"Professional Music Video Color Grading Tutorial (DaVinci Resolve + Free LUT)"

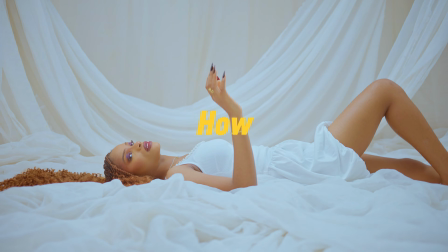Today, I'm breaking down how I collaborated this music video step
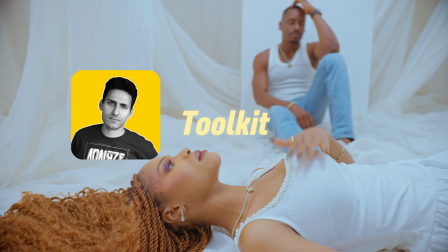by step using Kazi's toolkit and the enhancer inside of DaVinci Resolve.
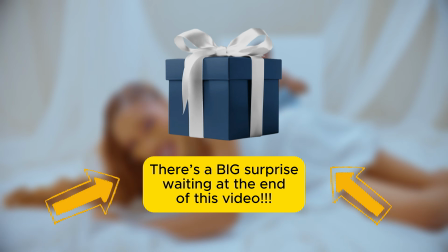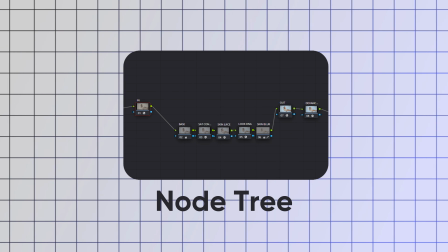Here's what my full node looks like. It was built with the Kazi's toolkit and the enhancer.
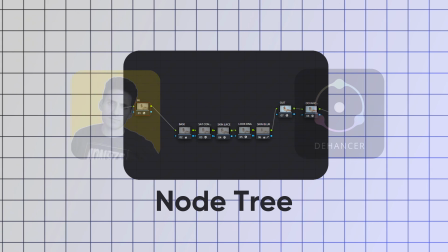So don't worry if it looks a little bit complex to you.
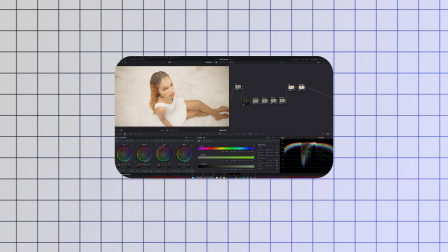I'm going to walk you guys through every single node and setting so you can create this same workflow for your own music videos.
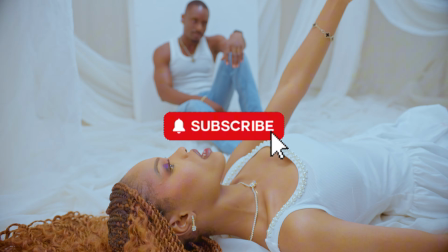Okay guys, before we get started, please subscribe.
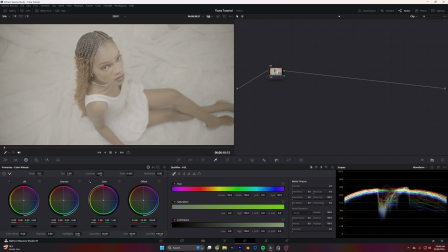I start by creating my first node, which is where I do color space transform, then followed by my out node, which is also part of the color space transform. I make a new node for the enhancer where I'll be adding some filmic effects. This is where the film look happens.
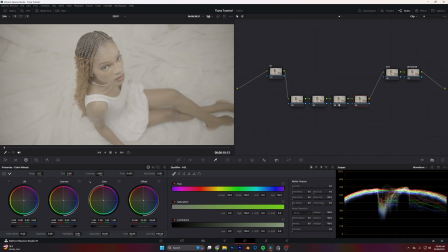Then I make 4 new nodes, and the first one is going to be my base where I take care of the primary stuffs, then followed by my sat control, which is where I take care of the saturation, then followed by the skin juice, which is more like where we do our skincare routine.
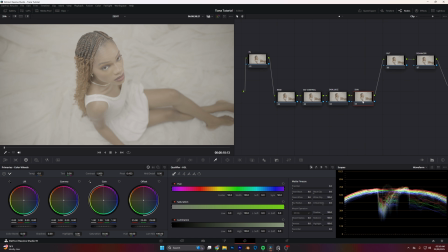Then the last node is going to be my skin blur, which is where I take care of the blurriness of the skin, that is the smoothness of the skin. Okay, now I'm going to apply the color space transform effect on my first node. I shot with a Sony A7S Mark III, so I'm converting the shot from S-Log3 to DaVinci White Gamut.
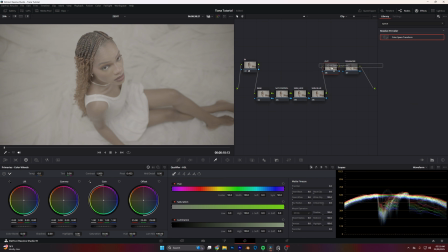On my out node, I'm going to apply the same color space transform effect, and I'm going to convert the color space from DaVinci White Gamut into Rec 709,
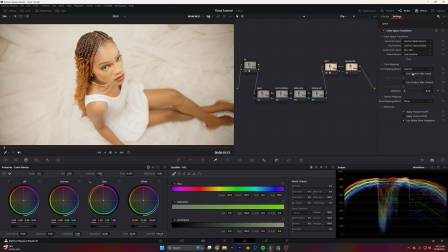which is the output color space of the video.
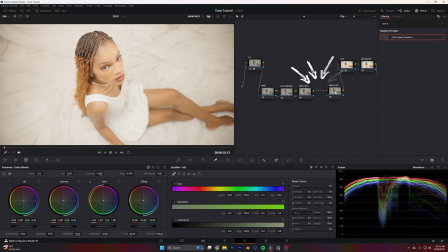Sorry, I forgot to add a node in between my skin juice and skin blur, so I'm going to do that now. This new node is my look DNA, so I'm going to make use of the Kazi's toolkit to create a look for this video. Okay, now let's fix the white balance of this shot by pulling down the temp.
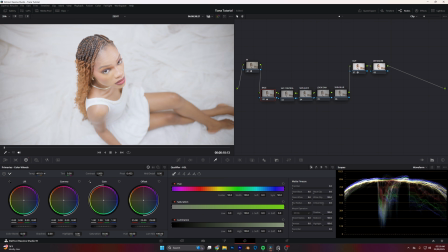That's the temperature, because there's a lot of red in the shot right now. So I'm also going to pull down my tint just to remove the magentas in the shot.
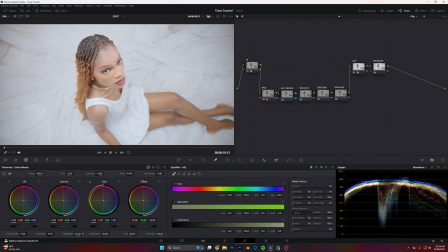Okay, as you can see, the shot is too bright. I'm going to pull down my highlights also just to like calm the whole shot down. That's before and after fixing the white balance. Looking good. The next thing I'm going to do here is to bring down my gain a little bit because I still feel like the shot is too bright.
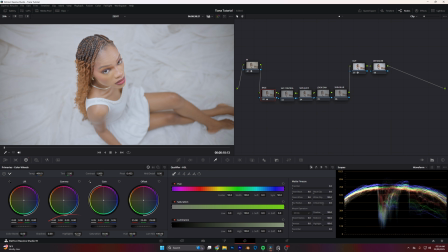Then also I'm going to like push her skin up a bit by lifting my gamma just a little bit.
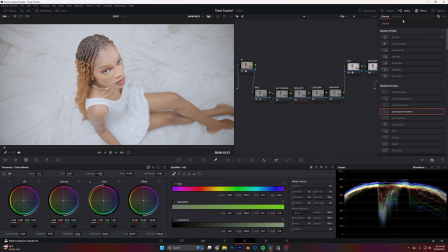Moving on to the skin juice node, this is more like your everyday skincare routine. So I'll be making use of the DCTL. Then I'm going to select the Kazi's toolkit skin juice mixer. Then I'm going to tweak this a little bit to make her skin pop.
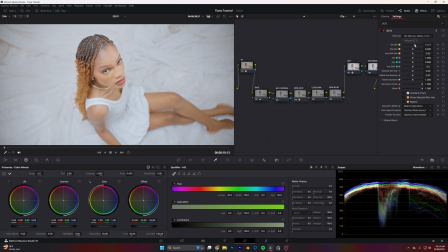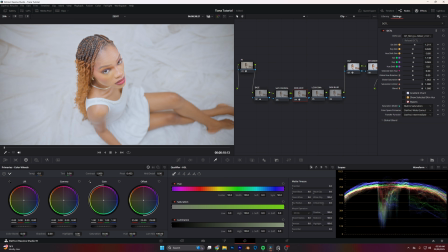Quickly, before we proceed, I want to talk about the sponsor of this video. This video was sponsored by the Nerdy Pictures 4K Cinematic Titles Pack.
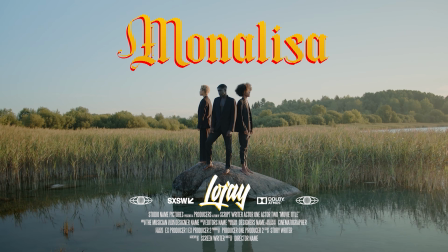This product includes 5 cinematic titles, all fonts used, and a bonus PSD file.
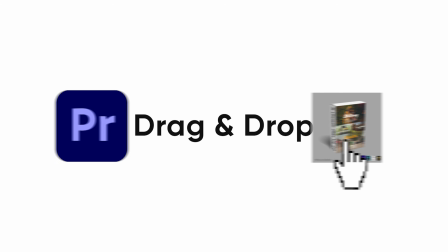That is, if you are going to be making use of this product in Photoshop, if you're making use of it for your graphic designs and your flyers, then it's easy to customize. It's 4K resolution, it's compatible with Premiere Pro and Photoshop.
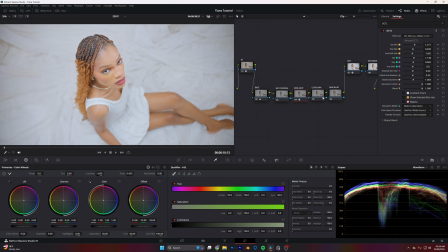You just have to drag and drop. Okay, let's continue with our color grading. So we are moving on to the look DNA. So quickly I'm going to drag the DCTL and I'm going to make sure to select my Kazi's toolkit.